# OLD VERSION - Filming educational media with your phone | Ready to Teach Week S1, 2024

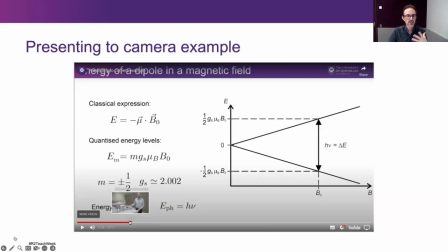[12:46]
And then so just continues to sort of cut back and forth.
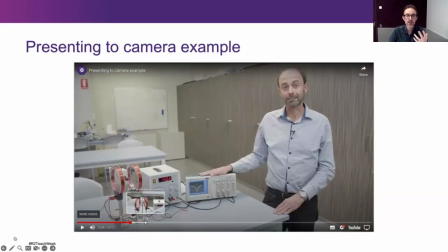[12:49]
And that's another really nice way to sort of jazz up and make a video more interesting is a lot of people would kind of think just point a camera at someone, press record and they explain something. But it's nice to also just get shots of other things within, um,
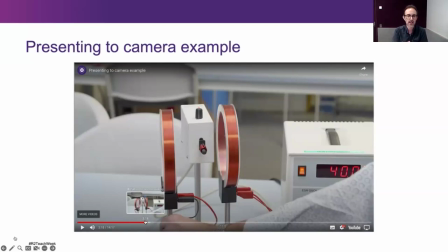[13:03]
within the scene that you can focus in on when you are doing, um, doing your, your, your filming, just to break things up a bit. And also, and, uh, sorry, I just have someone just, just walk in, um, where we're doing a new video for Italy, promoting Italy services. And, um, I'm, I'm getting filmed doing my presentation off to the side here. So, um, so yeah, we'll just ignore.
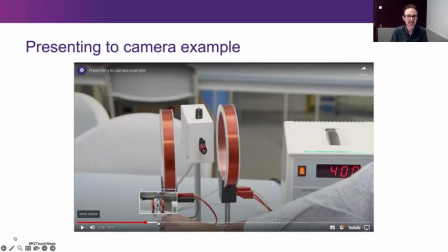[13:23]
Thank you, Jonathan. He's taken lovely photographs of me. Um, so, So yes, so getting in closer to the action is a really, really effective way of sort of breaking up shots as well. And so this sort of proceeds in that kind of format.
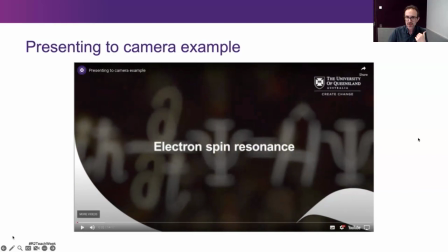[13:37]
Another option is, sorry, that's the same option, is voiceover video.
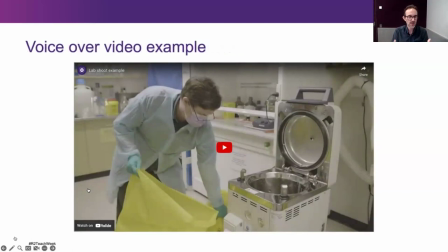[13:43]
So in this particular case, we had someone who was demonstrating a particular procedure in a lab. And essentially what we did was we went out and we filmed doing that. And then they filmed, or sorry, recorded the voiceover at a later time.
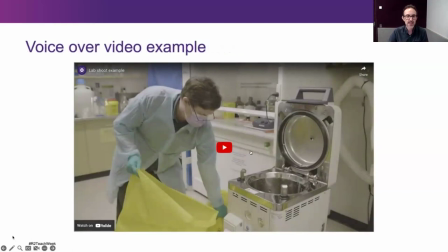[13:57]
And this is kind of effective when maybe what person is doing is difficult for that person to speak about as they're doing it.
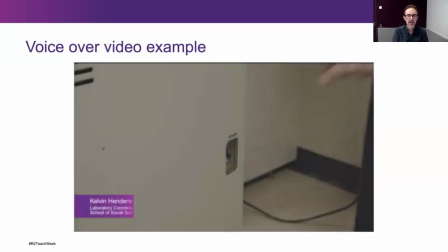[14:06]
It might be unsafe or they're just not comfortable.
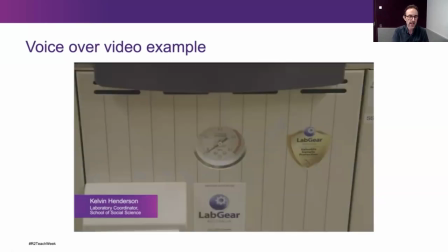[14:10]
And they'd rather just demonstrate the process and then essentially have a voiceover done at a later time.
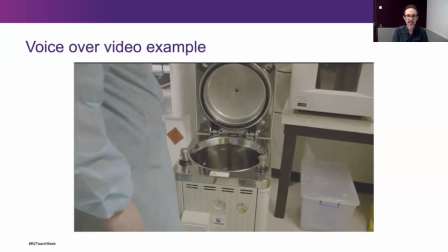[14:17]
So, yeah, these are really, really effective ways of demonstrating quite complex things without the person having to worry about remembering large pieces of dialogue.
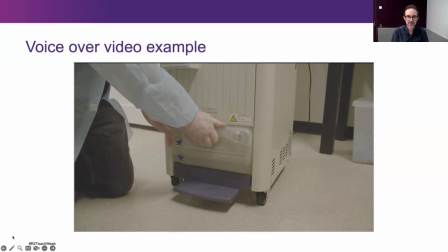[14:27] In the low and high level markers.
I'll unmute that for a bit.
If the level is too low, gently remove the exhaust bottle and fill with tap water.
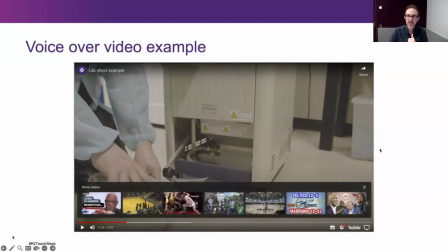[14:35] Avoid bending the exhaust hose while removing.
That's another example. All right.
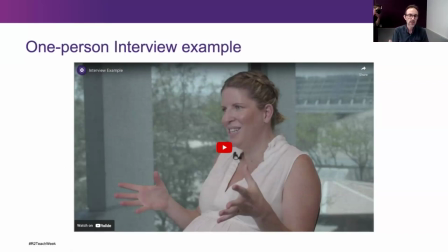[14:44]
So interviews. So there's a few different ways you can do interviews. So here in Italy, we do one-person interviews and two-person interviews. And again, this often comes down to whether a person is quite comfortable being in front of the camera or not.
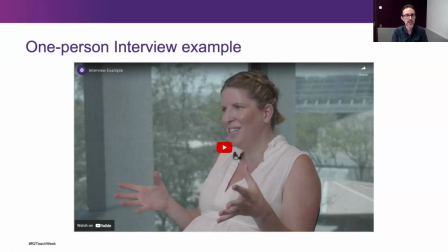[14:59]
So if the interviewer is not so comfortable being on camera, they may choose to just film the responses from the person.
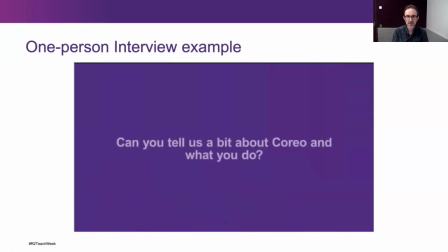[15:08]
So in this case, we had a bit of text pop up with the question and then we only got the response.
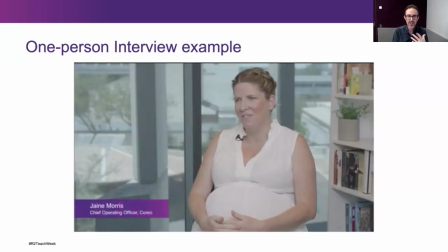[15:15]
So these are a really, really good way of getting the information out, but not having to sort of jump back and forth. It also can save time and make interviews a bit shorter as well. And also makes people who may not be like to be on camera a bit more comfortable.
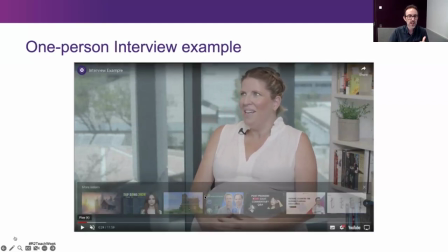[15:28]
So that's another option for you. And then, of course, there's the multicam interview.
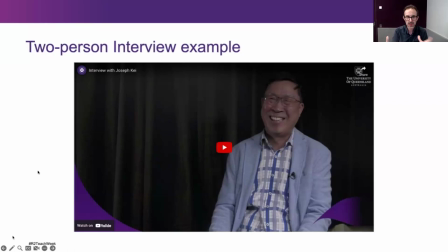[15:34]
And I'll talk about composition as well a little bit later on because composition is quite important for these. So it's one thing to just get the camera and focus on something. but there is important compositional things you need to sort of be aware of in order to effectively compose a particular shot to make it look nice.
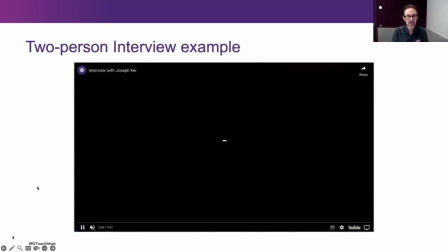[15:53]
So in this particular case, it's a two-sided interview. This did use two cameras.
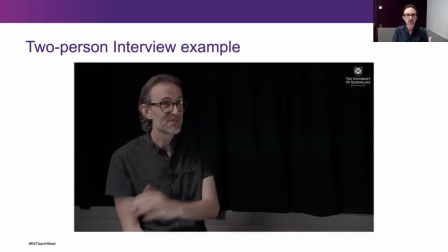[15:57]
So that's something to consider when you are developing your material with your phones is, you know, having two cameras versus one camera.
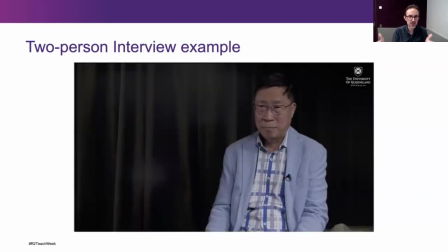[16:06]
Obviously, if you have two cameras, it is nice to maybe use both the same phone or same kind of phone,
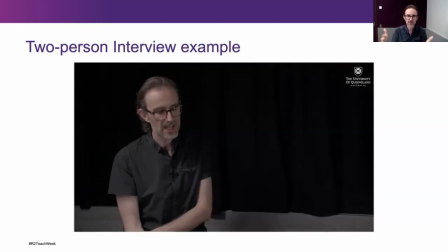[16:13]
because if you're mixing kinds of phones, they might give different results, different qualities. So that's another thing to consider.
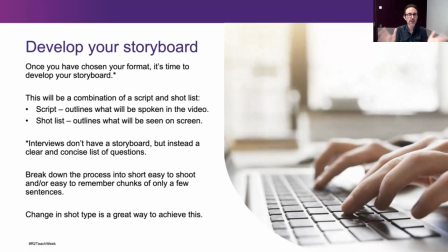[16:26]
So when you've decided on your format, it's time to develop your storyboard. So the storyboard, as I've mentioned, is a bit of a hybrid between a script and a shot list. And so a script outlines what is being spoken in the video, and then a shot list outlines what actually will be seen in the footage.
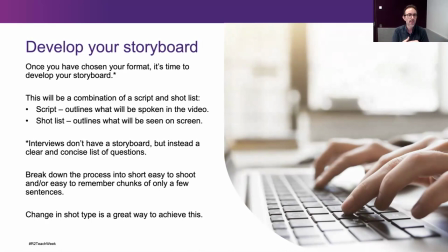[16:45]
So that's really, really important to map out exactly what's being said in a video, but also what's happening on screen or what things you need within the shot.